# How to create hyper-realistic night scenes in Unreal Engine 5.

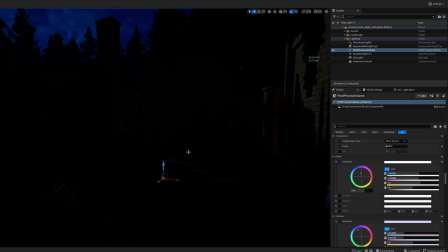(11:10)
the moonlighting kind of coming into play you've essentially created your night scene so it's it's always good to go back to your scene and um kind
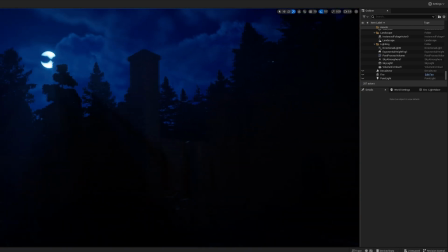(11:18)
of figure out where you can improve upon things uh and what what can change right so like this is really nice and all but i'm pretty sure
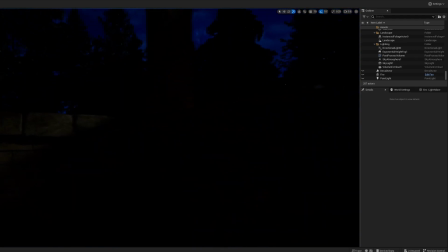(11:27)
and i think it's even worse for you guys you can't really see anything like if you're using this portfolio piece like there's no details nothing can really be
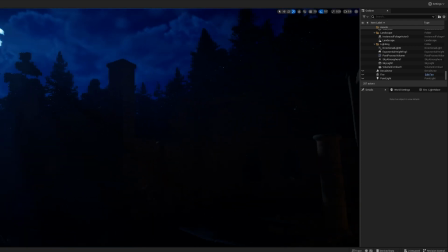(11:35)
seen that well I mean you can see the moon and that's about it so I actually decided that I'm gonna add a little bit more
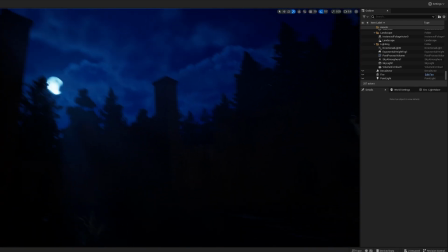(11:43)
and I wanted a like a fireplace in this area over here so some of the other things that you can do and this is part of the whole lighting idea right you want to you want to take the person's eyes somewhere and obviously you don't want it going towards a moon so what
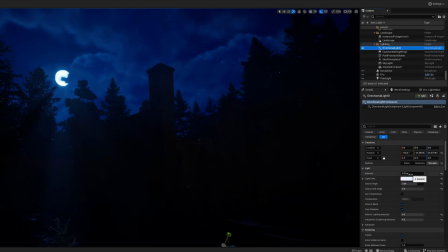(12:00)
I decided to do is actually this light for the moon it's it's just a bit too dark so I'm actually gonna bring it up so we're gonna bring it to one
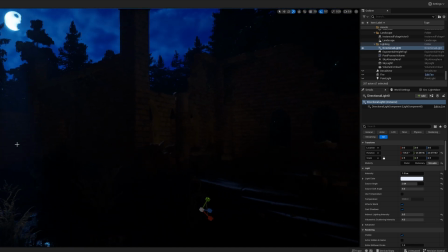(12:07)
just to bring up the scene just a little bit so you can actually see some of the ruins so i decided i
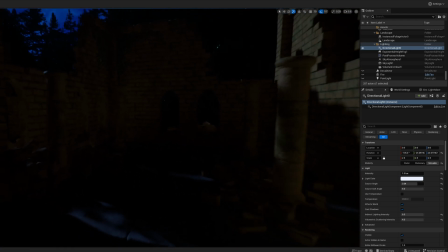(12:14)
wanted to do like a little fireplace over here just to take the eyes somewhere you know when when someone's looking at this as a portfolio piece or even in a game right lighting is used as a storytelling mechanic on where people should go and what they should do so uh what i decided
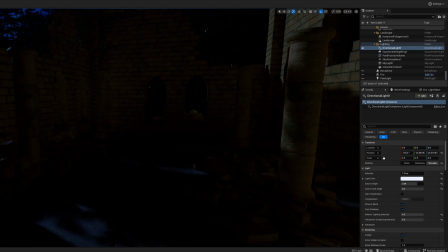(12:30)
to do is i wanted a fireplace over here so I went into Quixel Bridge and I just
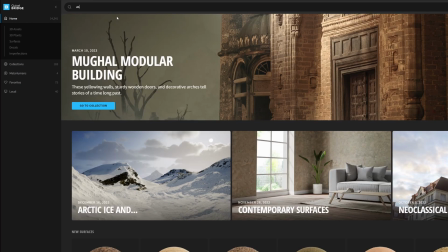(12:34)
typed in ash so if you type in ash you're gonna get
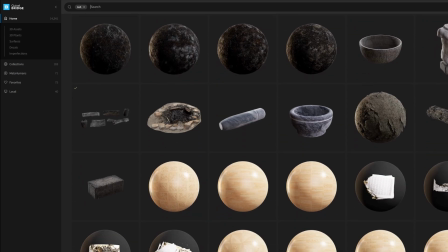(12:40)
these charcoal piles that you can you can use right so if you scroll
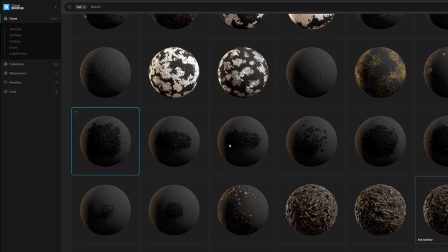(12:45)
down you'll eventually get something like this charcoal piles and this is obviously what it sounds like I'm gonna use it as piles where the the charcoal just kind of like lays flat and
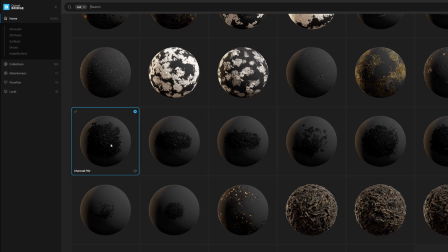(12:58)
this is exactly what it sounds like right it's just it's just a pile it's gonna be a deckle that I'm gonna put on the ground and it's just gonna be where some charcoal from burnt wood would be and then I'm gonna type in firewood
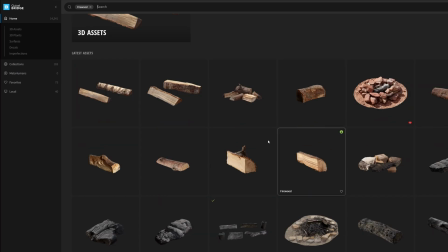(13:13)
see what I get and I get some some stuff but it's not what I'm looking for like these are not burnt
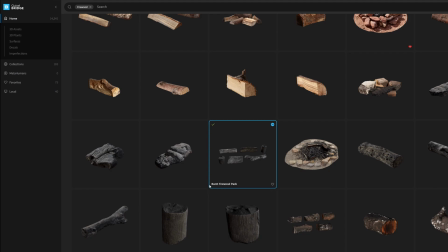(13:18)
and here's some burnt stuff so then I went and I took this burnt firewood pack I ended up
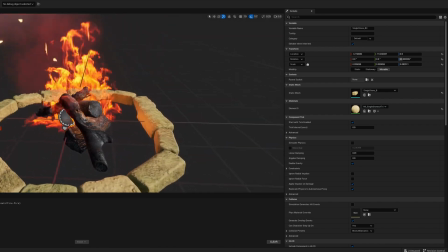(13:24)
bringing it all into unreal and I created an actor for it I created some fire in Niagara and the stones that
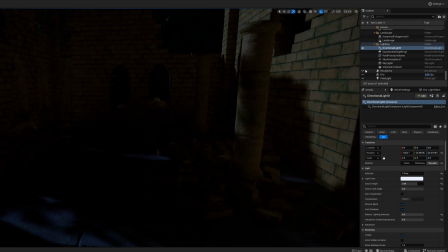(13:32)
I made I put them in a circle and I ended up just placing it in the scene here so I'll just show you what I did so so I already placed this
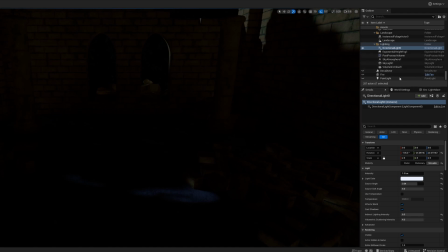(13:40)
stuff in the world but I'm just gonna show you how I did it essentially so first thing I did is I brought in a point light right
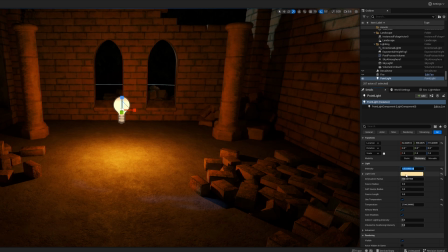(13:49)
and the point light because it's fire i wanted it to be a bit warmer so six is a good it's a good light for me and we're going to just make it a little bit red there you go then i'm going to bring in my uh the
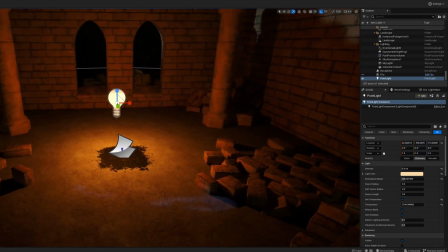(14:04)
deckle which is the ash that's going to be at the bottom and then my fire my actor